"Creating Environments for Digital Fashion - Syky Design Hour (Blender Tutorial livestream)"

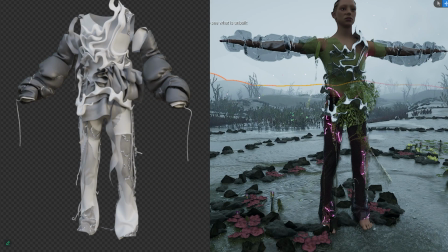(8:15)
And so we had, again, a really beautiful outfit that worked in Unreal Engine, but if you zoomed in too close, it was a bit janky.
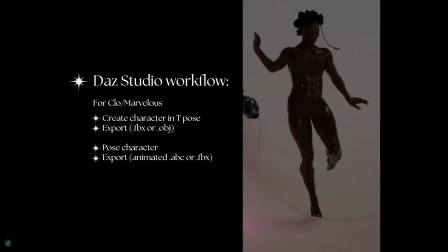(8:23)
So I had to rebuild it a little bit with the materials in Blender. The workflow when you're working with characters with DAZ is a little bit complicated. I'm not going to go into it in depth today because it's a whole thing, but the basics are you have a character this is my workflow.
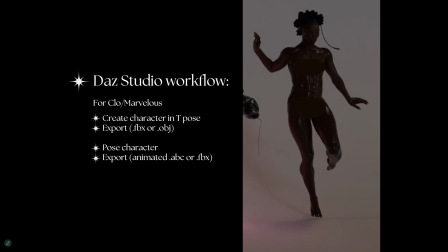(8:40)
You can choose other programs and softwares and things for characters. I make them in DAZ Studio, we export them in a T-pose. This goes to Clo or Marvelous. The clothes are then made because we're using like bodies that are not necessarily the default body in Clo, so we want to make sure that the clothes fit them properly.
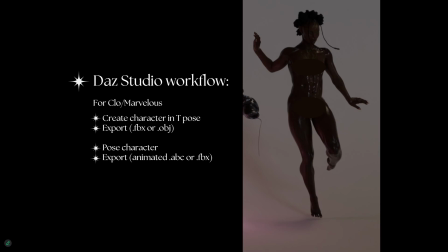(8:57)
I will then pose the character. If it's animated, you can also do it at this stage. I then export that animation that starts in a T-pose, then goes to the pose, and I give that over to Nina, who does her magic in Clo 3D, and then I get everything back.
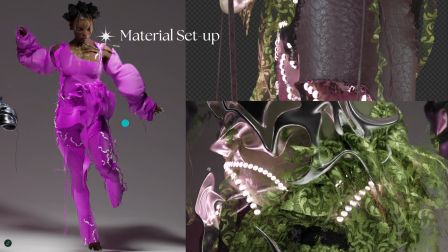(9:13)
And so I get the model and the clothes as kind of like two separate files, and then I start to put it together. Yeah, so I work on materials which were all rebuilt from scratch in Blender.
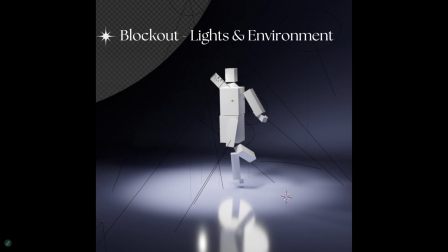(9:26)
When you're working with digital fashion stuff, the files can get really, really heavy. And so for this one, because the hair was really heavy on the model, like all of the clothing was like gigabytes almost of files.
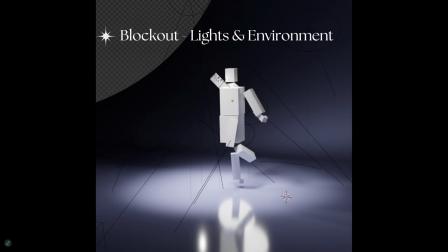(9:38)
It was insane. My computer couldn't handle it. So instead I just blocked out some cubes where the character was roughly posed so I could start working on the lighting. And yeah, this was a simple kind of photography curve that I started off with.
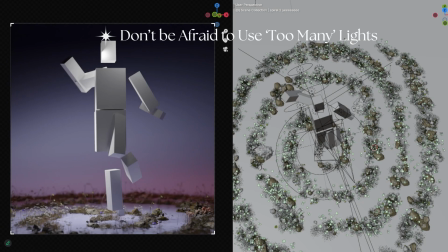(9:51)
I wanted this to feel like I was a set designer and I'd gone and bought a bunch of rocks and plants from the outside, and we sort of sprinkled them around in the set.
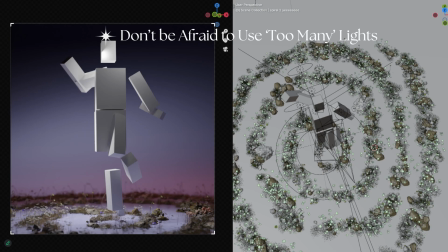(10:02)
And I use, as I said before, I use so many lights, which you would never be able to have a light behind your model this close to your head IRL. And I think that's how we can get away with things in 3D, is by just pumping everything up a little bit more than you could ever do in the real world, being a bit more dramatic,
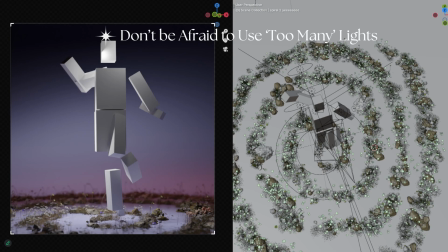(10:21)
and it works really well.
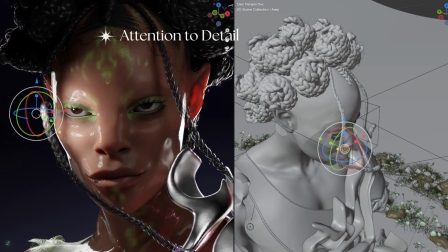(10:24)
Keeping this attention to detail, so I usually, not always, it kind of depends on the lighting, but quite often people's characters look a bit flat in 3D, and that's because they don't have like this iris reflection or the pupil reflection in the eye.
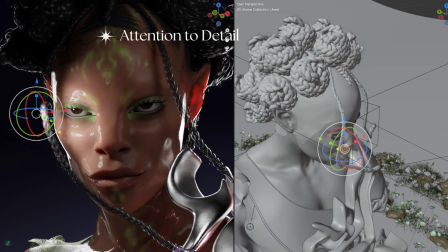(10:40)
And I learned actually only a couple of years ago that in Hollywood films they have special lights in the studios that are just built to reflect in the eyes so that people feel more alive, because if you don't have like the correct reflection in the eyes, you feel a bit dead and people don't like it when they watch it.
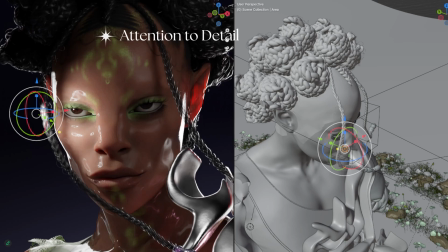(10:56)
So making sure that you always have a really nice like circular small white reflection in at least one of the eyes goes like such a long way in making the characters feel realistic.
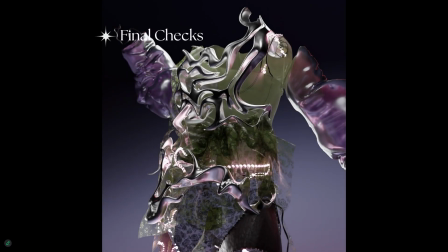(11:06)
Yeah, and then I check over the final textures. I like to do a render without the character just because it's a bit faster, and I can make sure that all the materials are right,
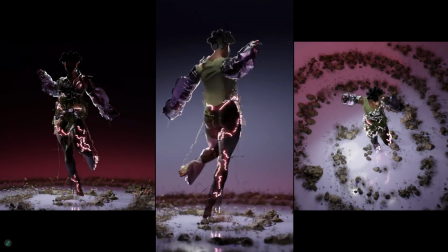(11:17)
and we end up with some renders like this. And yeah, it comes together really well. And I always love photographing the pieces from different angles from above so you can see a bit more of the environment.
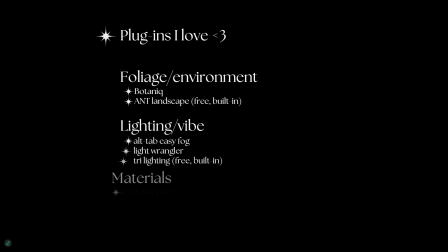(11:31)
Yeah, keep going, I think there's not much left. Yeah, plugins that I will go over today. These are the plugins right now that I'm using. It kind of has changed over the years.
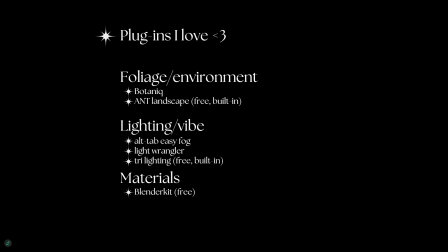(11:45)
I fall in love with some, I don't like some, and then I kind of push along, and I've tried a lot of plugins over the years. Most of them, well, at least half of them are free, and a couple of them are built in already that I'm going to go over.
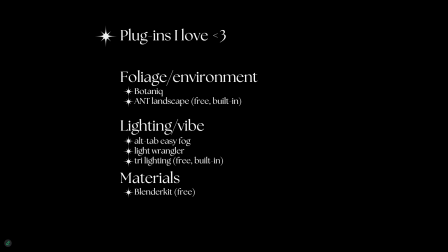(12:00)
For foliage, like Botanique is incredible. It's what I've used. If you see any foliage in any of my works, they're from Botanique. There's other ones, there's some other really popular ones. It's kind of like up to you to find which one you want, but I would recommend getting a cheap paid
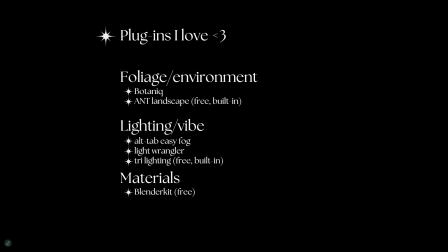(12:18)
foliage plugin just to save you having to make all of the grass and stuff yourself.